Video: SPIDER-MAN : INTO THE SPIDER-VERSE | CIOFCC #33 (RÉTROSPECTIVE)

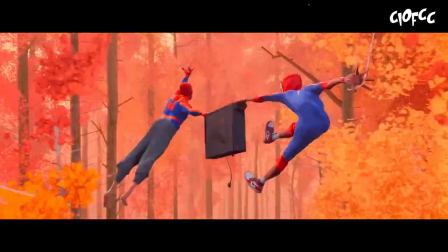[8:19]
Cependant, dans certains cas, les personnages seront animés à différentes fréquences. Si l'on prend la scène de Voltige dans la forêt, par exemple, Miles est animé à 12 fps,
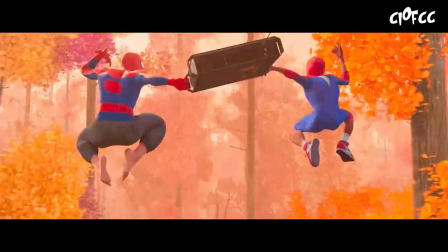[8:27]
tandis que Peter, plus expérimenté, est à 24 fps, lui apportant un aspect beaucoup plus fluide.
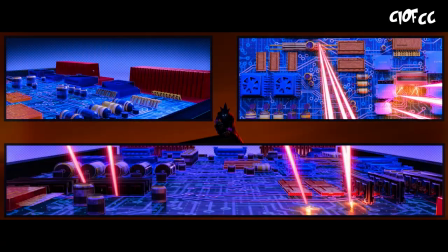[8:32]
La réalisation s'amusera à reprendre le principe de planche multivignette afin d'enrichir la composition de certains plans.
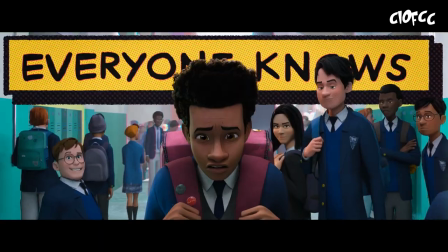[8:38]
L'utilisation d'éléments graphiques typiques des comics, comme l'incrustation massive de texte, que ce soit pour des bruitages ou dans des bulles, aidera également à la tâche.
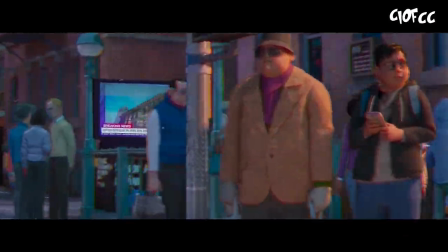[8:45]
Le flou, quant à lui, sera géré comme une impression défectueuse, avec un léger décalage des calques.
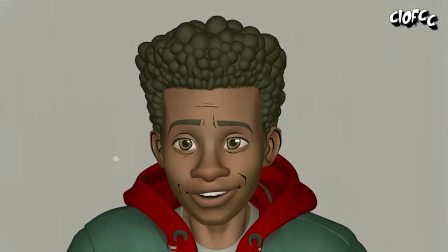[8:50]
L'équipe sera amenée à développer différents outils spécifiques au projet, dont un traitant des contours utilisant du machine learning.
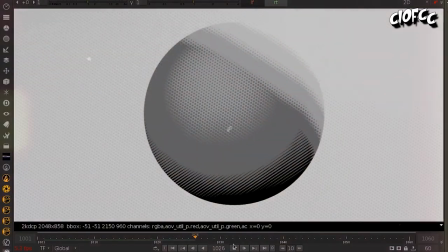[8:56]
Et surtout, un système de gestion d'ombre à base de points, motif emblématique de l'impression papier des comics.
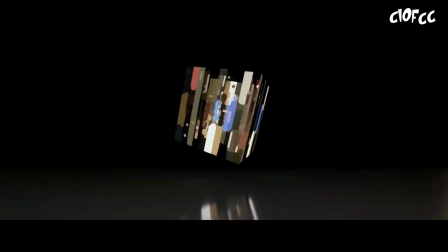[9:02]
L'intérieur des buildings, quant à eux, seront gérés de manière procédurale. Bien évidemment, on notera un énorme mélange entre du stop motion, de l'animation 2D et de l'animation 3D, que ce soit pour les effets de feu, de vitesse et autres faisceaux d'énergie.
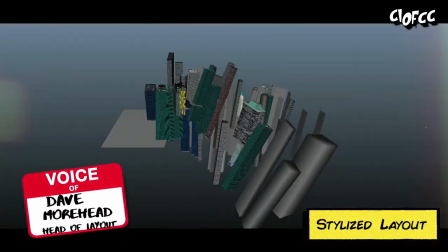[9:14]
L'équipe n'hésitera pas, dans certains plans, à faire passer l'aspect graphique avant la cohérence de son environnement. dans une volonté de magnifier la composition de ces derniers.
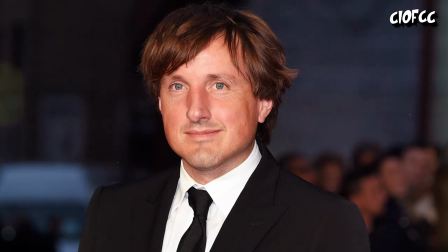[9:22]
Eh ben, concernant le visuel, on est bon ? Côté musique, on trouve à la composition Daniel Pemberton, qui nous livrera un thème de toute beauté qu'on ne va bien évidemment pas mettre, parce que sinon YouTube va une nouvelle fois me broyer les couilles, et sera accompagné d'une tracklist longue comme...
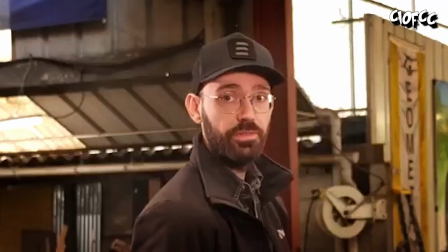[9:36] Ma bite.
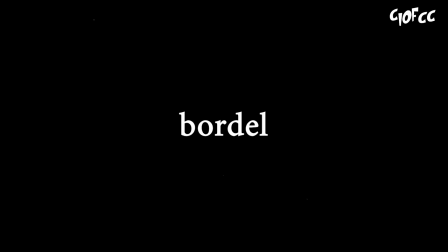[9:39]
...comprenant du Post Malone, du Lil Wayne, du J. Dan Smith, bordel de merde, qu'est-ce qu'il fout là ? Ou encore du XXXTentation.
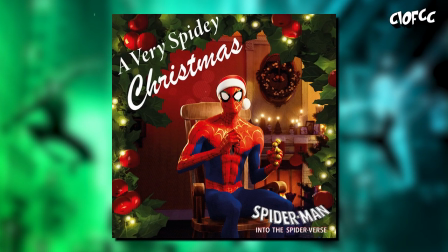[9:45]
Pour la petite anecdote, la production ira jusqu'à enregistrer pour de vrai le fameux A Very Spidey Christmas évoqué dans le film, qui, bien évidemment,
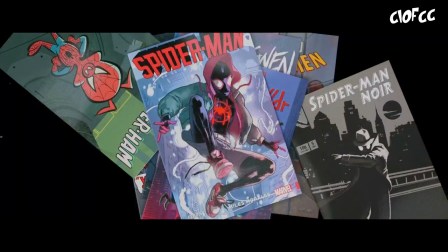[9:52]
sera interprété par les trois Spider-Man du récit, soit Shane McMurr, Jake Johnson et Chris Pine.
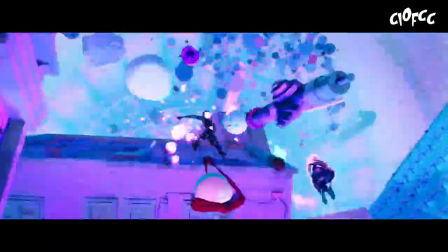[9:57]
Eh ben, je pense qu'on a fait le tour ! Spider-Man Into The Spider-Verse sort le 14 décembre 2018, et clairement, c'est le carton plein.
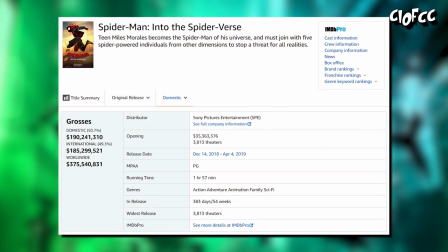[10:04]
Niveau box-office, le film rapporte 375,5 millions, pour, je rappelle, 90 investis.
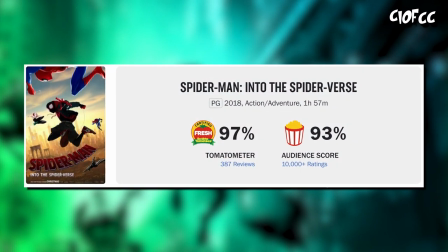[10:09]
Niveau critique, c'est un sans faute, 97% côté presse et 93% côté public. Amplement mérité !
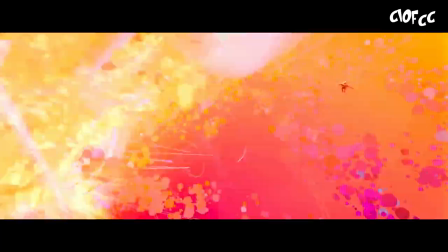[10:14]
Et alors, côté prix, c'est festival, les potos ! Le film sera nominé dans 71 catégories, toutes cérémonies confondues, et s'en sortira avec 40 récompenses. 40 ! Putain mais 40 ! C'est pas rien 40 !
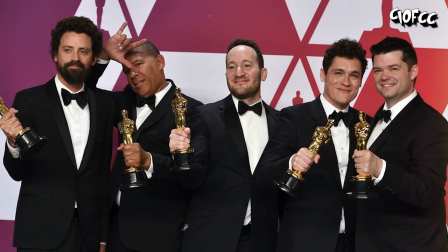[10:26]
Parmi ces dernières, on retrouvera 1 pour meilleure adaptation de comics, 19 pour meilleure animation, 3 pour meilleur film d'animation, et bien d'autres, parce que j'ai la flemme de faire la liste.
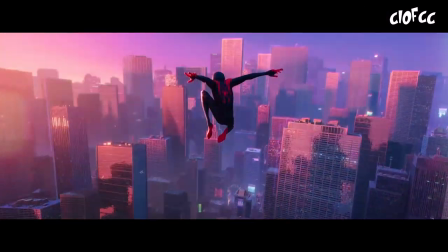[10:35]
Spider-Verse est clairement un pari réussi, et vu la période dans laquelle il sort, j'ai envie de te dire, c'est tant mieux.
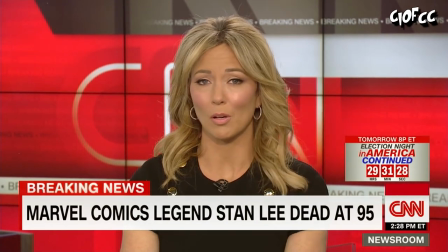[10:40]
En effet, malheureusement, c'est le 12 novembre 2018,
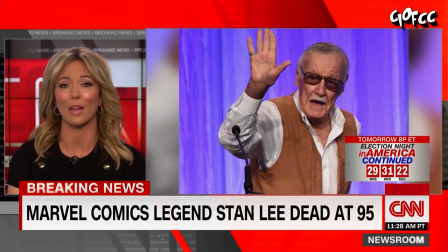[10:43]
soit un mois avant la sortie du métrage, que le grand Stan Lee tirait son ultime révérence, rejoignant ainsi son collègue dessinateur Steve Dicot, disparu un peu plus tôt la même année,
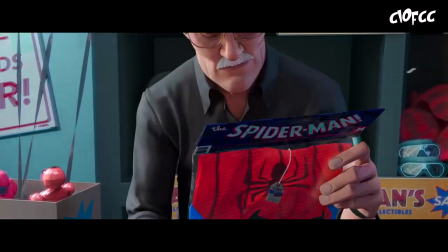[10:52]
le 29 juin. Fidèle à ses caméos, le bon Stan est néanmoins présent dans le film, durant ce dialogue plus que méta, mais surtout,
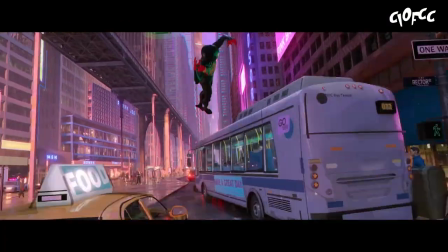[10:58]
le bougre est disséminé à droite à gauche durant tout le métrage, à coup d'apparitions plus ou moins furtives. Et bah voilà, c'est tout pour moi. En tout cas, merci d'avoir regardé jusqu'à la fin. Oublie pas ton pouce rouge et abonne-toi à la chaîne. C'était Comment ils ont fait ces cons pour faire Spider-Man Into The Spider-Verse. A la prochaine !
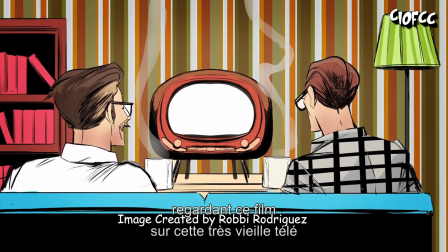[11:17] à regarder cette très vieille TV et à regarder ce film et à dire à l'autre « Nous l'avons aimé !
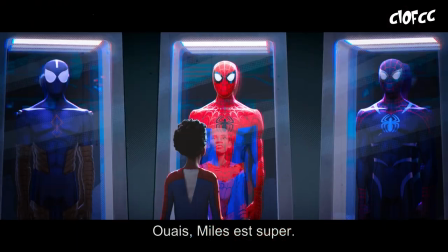[11:26] » Oui, Miles est cool ! Bienvenue à la nouvelle génération !